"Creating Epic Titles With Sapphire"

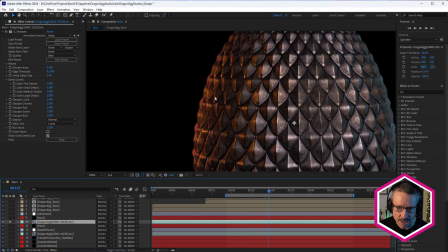(4:05)
And you can see in Blender I've lit it on the left-hand side with that sort of orange light.
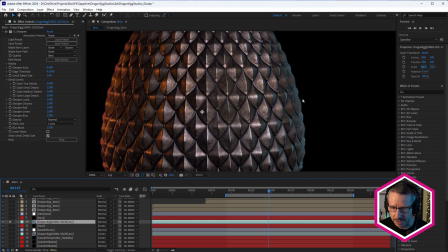(4:10)
And I've lit it on the right-hand side with the blue light.
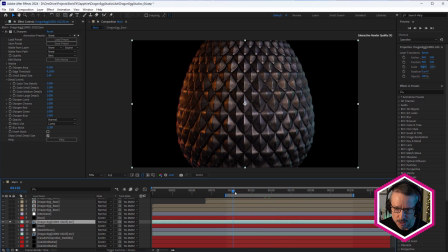(4:15)
And just done a simple camera animation where the camera pulls back and the egg is rotating.
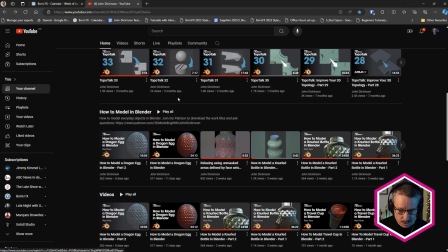(4:22)
Now, if you'd like to learn how I created that egg, you can check out my personal YouTube channel, and I've got a tutorial there on how to model that dragon egg in Blender.
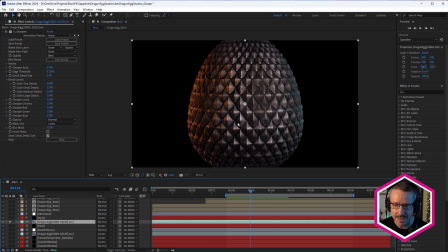(4:32)
So by all means, check that out. Now, I did also texture this in Substance Painter as well,
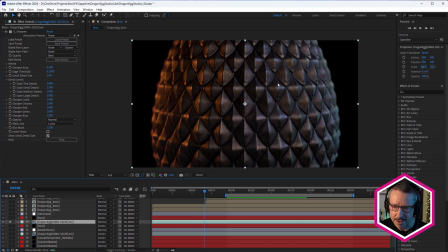(4:38)
because I wanted this to have a feel of some sort of, mythical dragon kind of scale look.
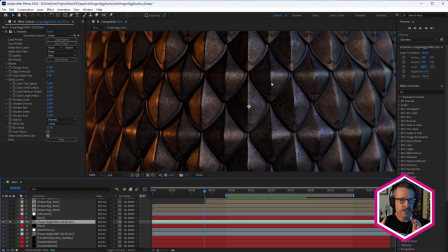(4:46)
So it's got a kind of a metallic feel to it, a little bit grungy, a little bit dirty.
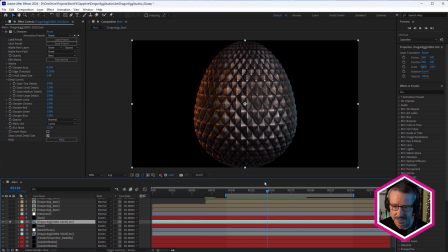(4:51)
Didn't take too long to texture that, just a couple of hours. All right, so that's the egg. And if we just turn on these layers, we've got this look.
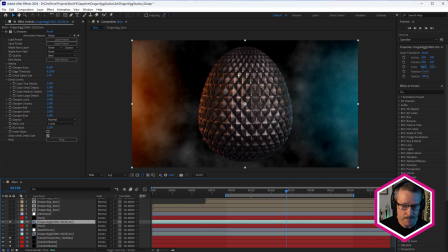(5:06)
One thing I did do to the egg was just apply Sapphire's sharpen effect. You can see by turning that off, it's a little bit soft.
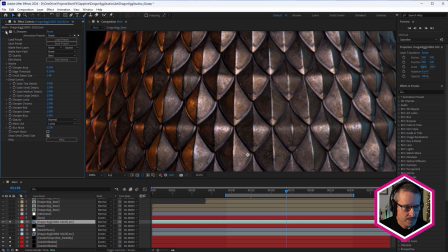(5:15)
This just, gives it a little bit more detail and just helps it sort of pop out a little bit, makes it look a little bit more metallic
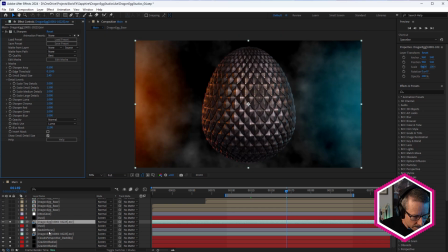(5:24)
by using sharpen. Now, let's come back to this one here, this dragon egg layer.
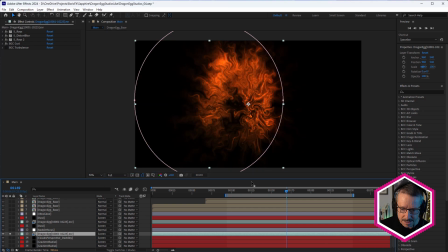(5:30)
I'm going to solo this. So this is what I use to create the flames. Let's just turn on this one here. See how we get these really lovely flames coming out the side? And these are obviously not realistic flames, not super realistic. They're more stylized.
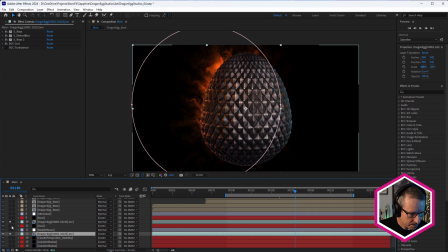(5:47)
I want to show you how I built those. So I'll turn that one off again. And there's a bunch of effects in here. Let's check this out. So one thing to notice is I do have a mask on that layer.
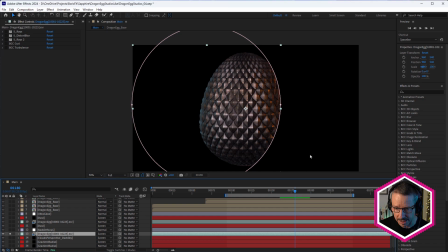(6:03)
You can see I've just masked it off because I didn't want the effect to be popping out down the bottom here. So as I was exploring this look, the first thing I started with was S rays, so sapphire rays,
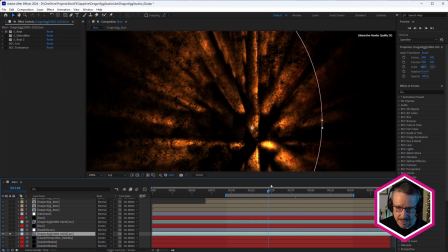(6:17)
and that gives me that kind of look.
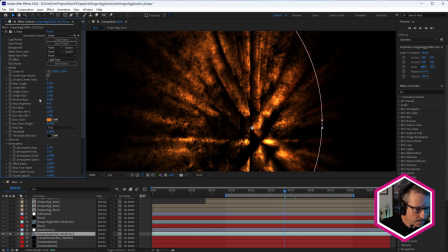(6:20)
So with S rays, key things to point out here, it's pretty simple. I didn't do too much to it. The main thing is I've used atmosphere. If I bring that to 0, that's what we have. So the sort of classic rays look, but I wanted to have a more smoky feel to this to sort of,
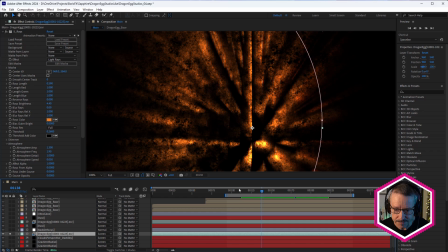(6:39)
match what I had created with Cloud's perspective. And that's the sort of style that we have. And you can see that atmosphere also has an atmosphere speed setting. You zoom in here.
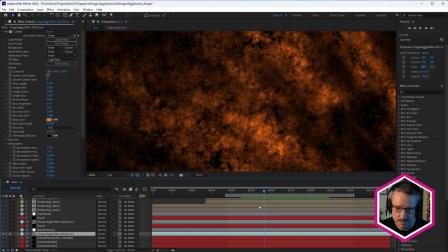(6:53)
It also has a kind of boiling look to it as well, which matches the boil mode in Cloud's perspective.
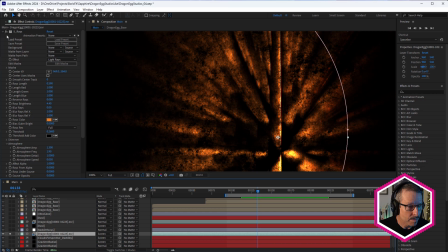(6:59)
So that was the first effect. And below that, I've used Sapphire's distort blur effect. And at this stage, I wasn't really trying to create fire.
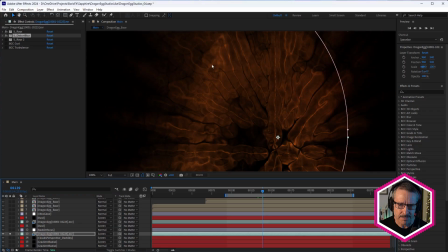(7:14)
I was just trying to create something interesting behind the egg. And I originally used Sapphire Distort, and it didn't quite give me the look that I wanted.
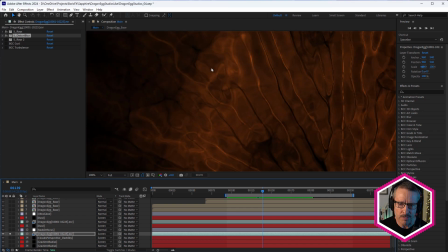(7:24)
And I tried S Blur, and it was a little more, it's a little more smeary. S Distort Blur. It gives a bit more of a smeared look. And when I applied that, I thought, it's starting to look like fire.
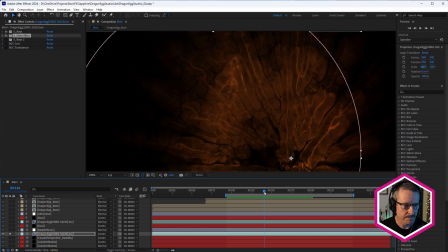(7:36)
So I decided to explore that a little further. After that, I've applied Sapphire Rays again.
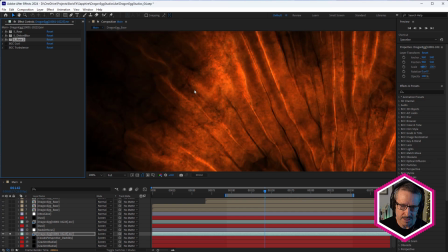(7:44)
And that's made that a little brighter. And you can see a little more streaky. It's starting to look a little more like fire.
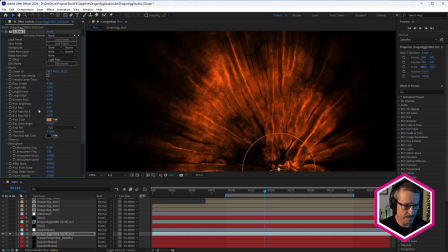(7:50)
And that also has the atmosphere amount increased as well. You can see it's just adding some more atmosphere in, giving it a bit more depth and layering it up.
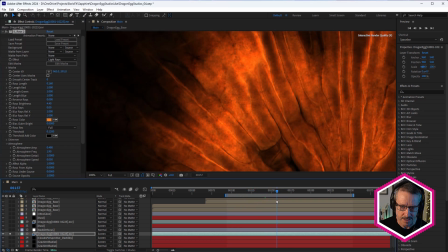(8:02)
You can see how fast these effects are as well. I'm going to bring it back to my original setting.